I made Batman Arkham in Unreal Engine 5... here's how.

Another really good trick that I use is adding a radial blur to give it kind of smudged look on the edge it's not the real way they do it in the film but for the sake of this it's good enough so radial blur just masking out around the edges added two color mats
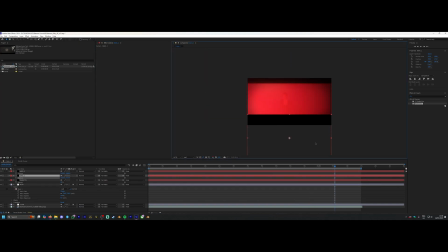on the top and bottom just so the effect wasn't going on the default color map that had been baked into the unreal export a little bit of color grading on there i was using the final frame of the penguin tv show minor spoilers if you haven't seen it as it's just the final
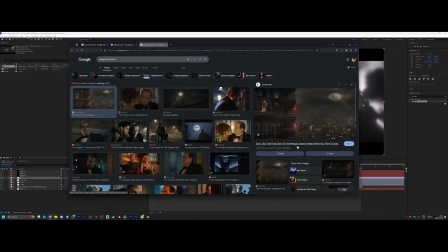frame as a color grade reference so i was looking at that going back and forth until i was happy with how that looked lastly i just
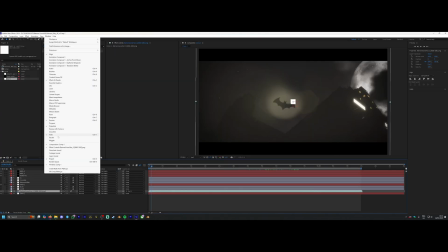tracked an adjustment layer to the bat symbol because that itself wasn't glowing as much as i wanted it to so i just masked an adjustment layer around
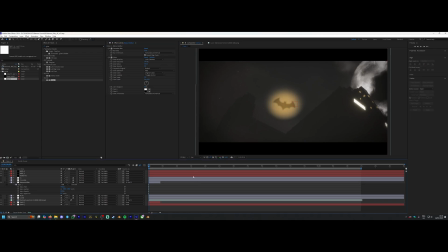the track fact symbol gave it a bit more of a glow and a boost here's the final set of layers that i've got you can see there a little bit of
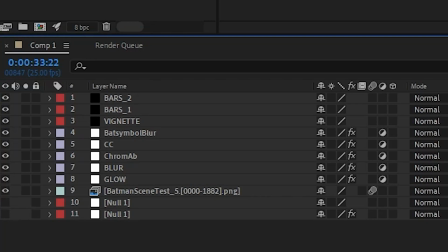chromatic aberration as well around the very edges just to kind of give it that dirtier look that the batman has now had
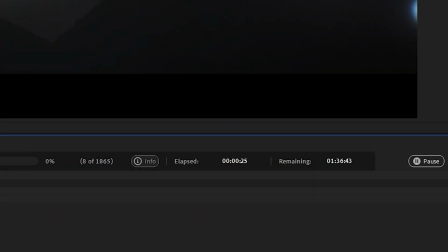to export this and ironically although the Unreal Engine render only took like two minutes the After Effects render took an hour and a half so
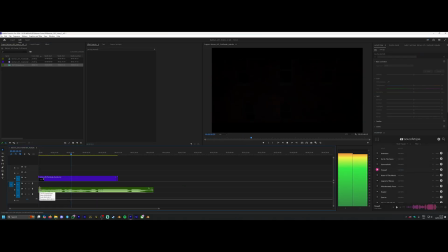but if I'd done that in Blender using Cycles I would have been there for days waiting for that to render so you know Unreal Engine really showing its
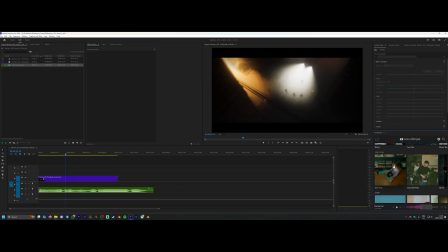power there. Lastly in Premiere I used my subscription to Soundstripe. Soundstripe if you're up for sponsoring a video check me out I'd love to sponsor you guys I use Soundstripe in pretty much every project I do for sound effects and music so
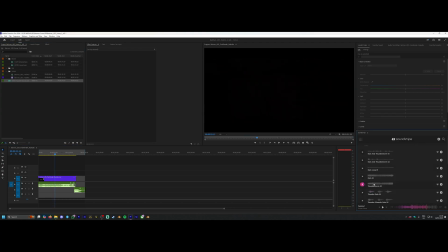they're really good I'd highly recommend checking them out and for this it was as easy as using their extension in premiere
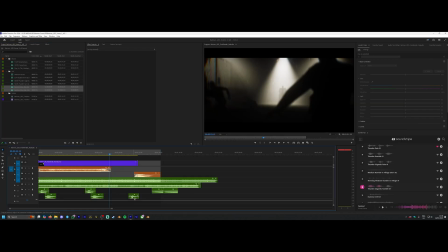and just bringing in all the sound effects and music bits and music cues that i wanted laying
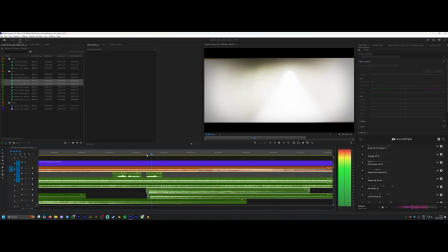them all up and there we go we have our final video which i will show you
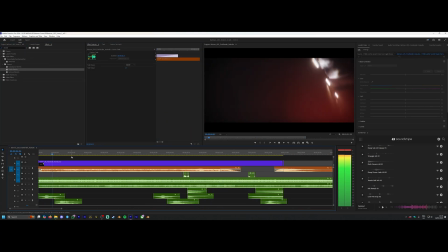in a second that's my process of how i made this batman arkham-esque unreal engine render as i say it was very
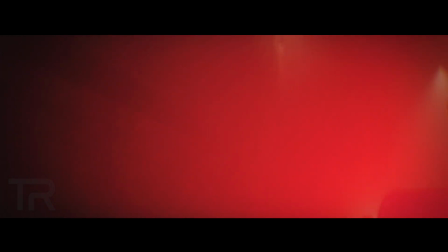messy it was not a one-to-one exactly how you should do it this was me learning it and i'm going to be giving myself more projects in the future to
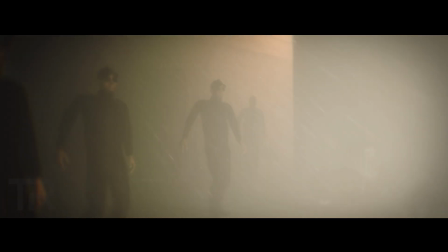learn as much as i can thank you if you enjoyed the video please give it a like and do subscribe for more content like this i'm going to
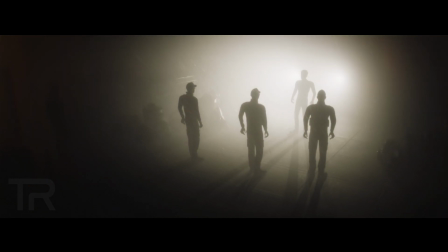be really getting more content out this year back on this channel i know i've been quiet for a few years but um i'm back so
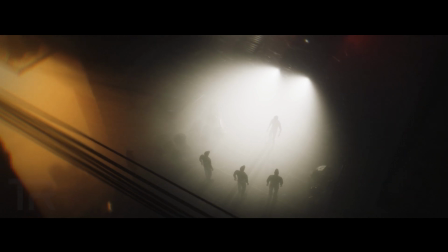yeah thank you i'll see you in the next one